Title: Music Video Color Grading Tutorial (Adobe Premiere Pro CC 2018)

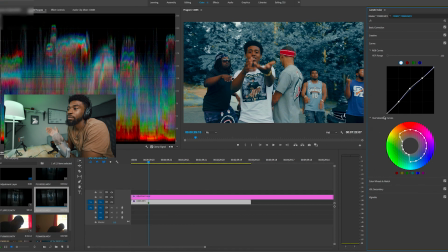It's just very music video-esque. So if we solo those colors out like that, I think that looks cool.
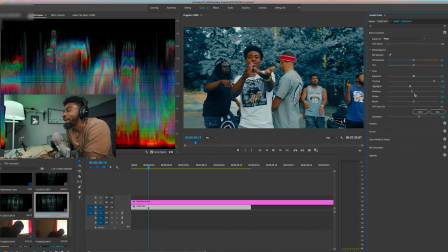This is like a really cool music video vibe-ish for the color grade. And I think that it looks very bright now. Just to get it contrasty to how a music video will look, I'll probably drop the shadows down.
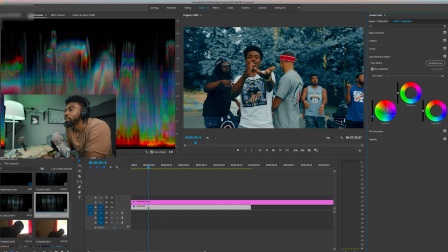Go back to my color wheels. I think that is too blue, so I'm gonna bring the blues back a little bit.
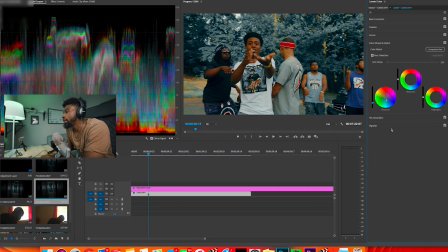And I think that looks cool. This is like a really cool grade. I feel like the skin tones maybe are popping a little bit too much.
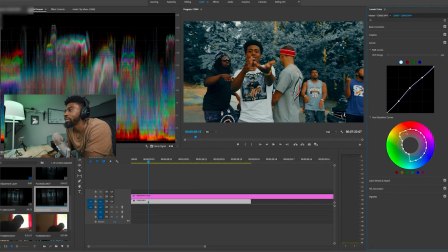I'm gonna go to the curves, drop the orange down on the skin tones to get them look a little bit more natural.
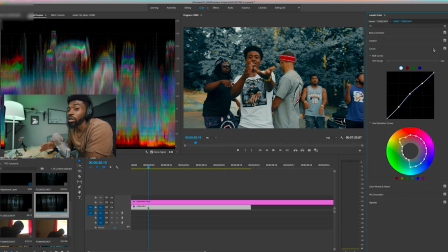And I think that looks straight. So if we just to go through and solo out the different things that we just added to this actual color grade,
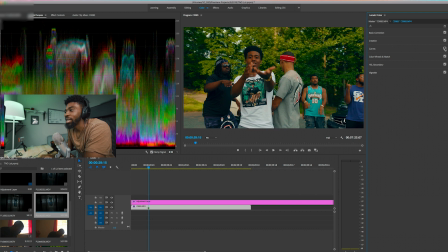if we take the curves off, you can see the green comes back in. Add that on, takes the green out. And you know, we can solo out other colors within this as well. Like say, well, it's not really healthy to adjust reds just because
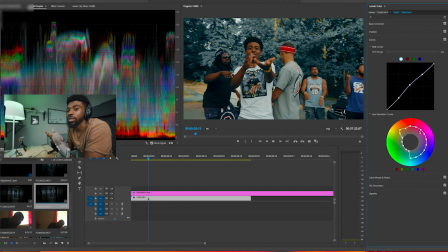reds are typically where the skin tones lie and like lip colors and stuff like that. So if you were to try to solo out the red in this bandana, you might run into some issues within the artist's, you know, lips and stuff like that. But you know, this is on you to be aware of the shot that you're shooting, because it could be millions of different colors within a shot.
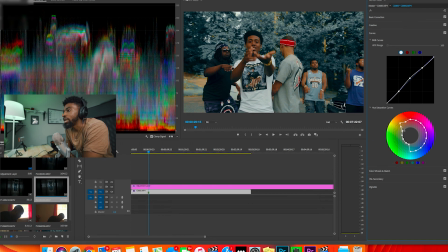So this is on you to really go through and adjust. And you know, like you can see right here, we're adjusting this and bringing this down. It's taking the colors out of the background. Just be mindful of the artist and the person's face within the shot, and to not make them look crazy.
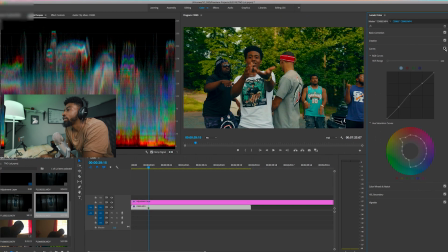So yeah, if we turn the curves off, you can see got rid of the blues.
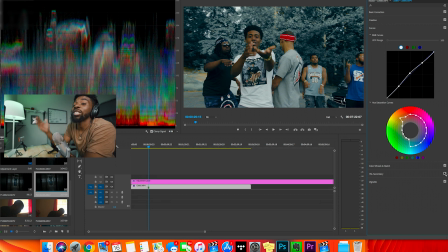If we turn off this is what the shot would look like if we did not do the secondary adjustments. Like this looks crazy within the skin tones of the person in the shot. So use those to bring the skin tones back.
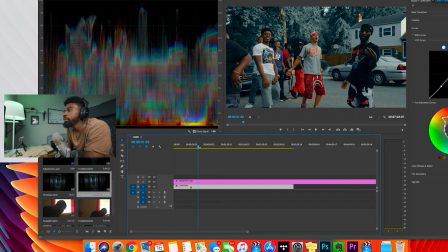And I'm just gonna scrub through just to make sure there aren't any crazy looking colors within any of the artist's skin tones.
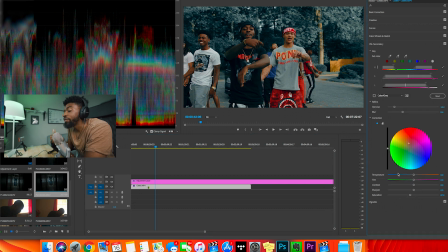And I think that looks good. Another thing that we can do just to make the gray really pop is we can also adjust the contrast within the skin tones that we adjusted. So we can up the contrast, and you can see that's making the gray pop a little bit more too.
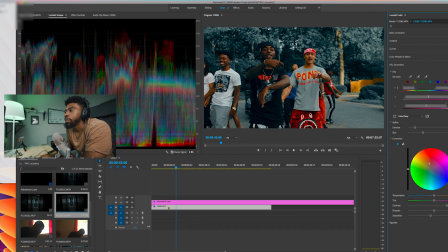This is very music video-esque. You know, the oranges are popping a little bit too hard right here in the artist's face.
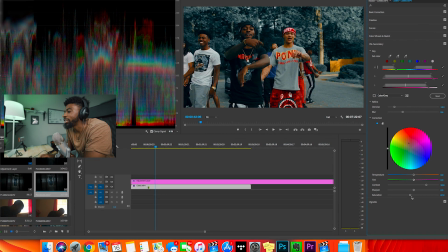I'm gonna drop this the saturation and the orange down just a tad bit. And that looks fire, man. I think that looks really good right there. So this is like a really cool, trippy, kind of like different color grading tutorial.
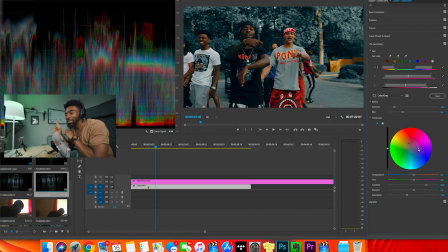It started with me trying to create something like this, turned into this, which looks really cool. So if you're shooting a music video, this is gonna look bananas for what you're doing. And there's so many different things you can do here.
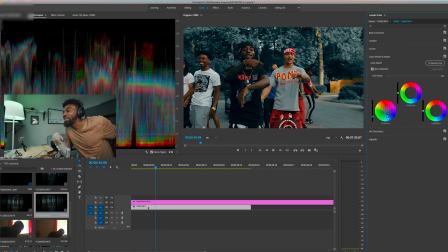I don't even wanna show you everything that you can do, but if you go back to the color wheels, drag the colors to the green. Now we got a green-esque music video look. It's too many things that you can do to make this look cool.
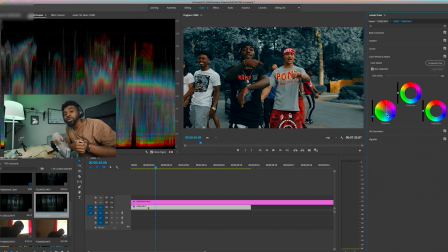I typically do blue. I know teal and orange is like super popular right now, but the reason that teal and orange, it has been super popular within the film industry and just music videos and color grading in general, is because these colors go really well with each other. Typically, skin tones are within that orange range, and blue and orange are two colors that just look really well together.
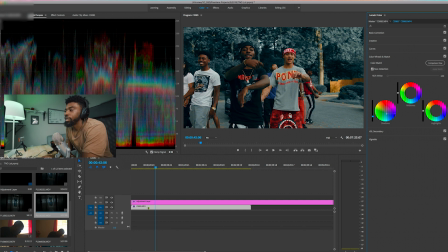But green doesn't look bad either, because green and orange go together really well also. So take it for what it is, man. This is gonna wrap up my color grading tutorial for music video color grading. I don't know what to call it. I don't know what this is. This just looks really cool. So take it for what it is, turn it into your own thing, and use some of the tips that I showed you. I know a lot of you guys didn't even know what secondaries did, so use secondaries to your advantage if you're color grading to get the skin tones back to where they should be. So if you guys enjoyed this video, make sure to drop me a like, comment, also subscribe to the channel if you're new here.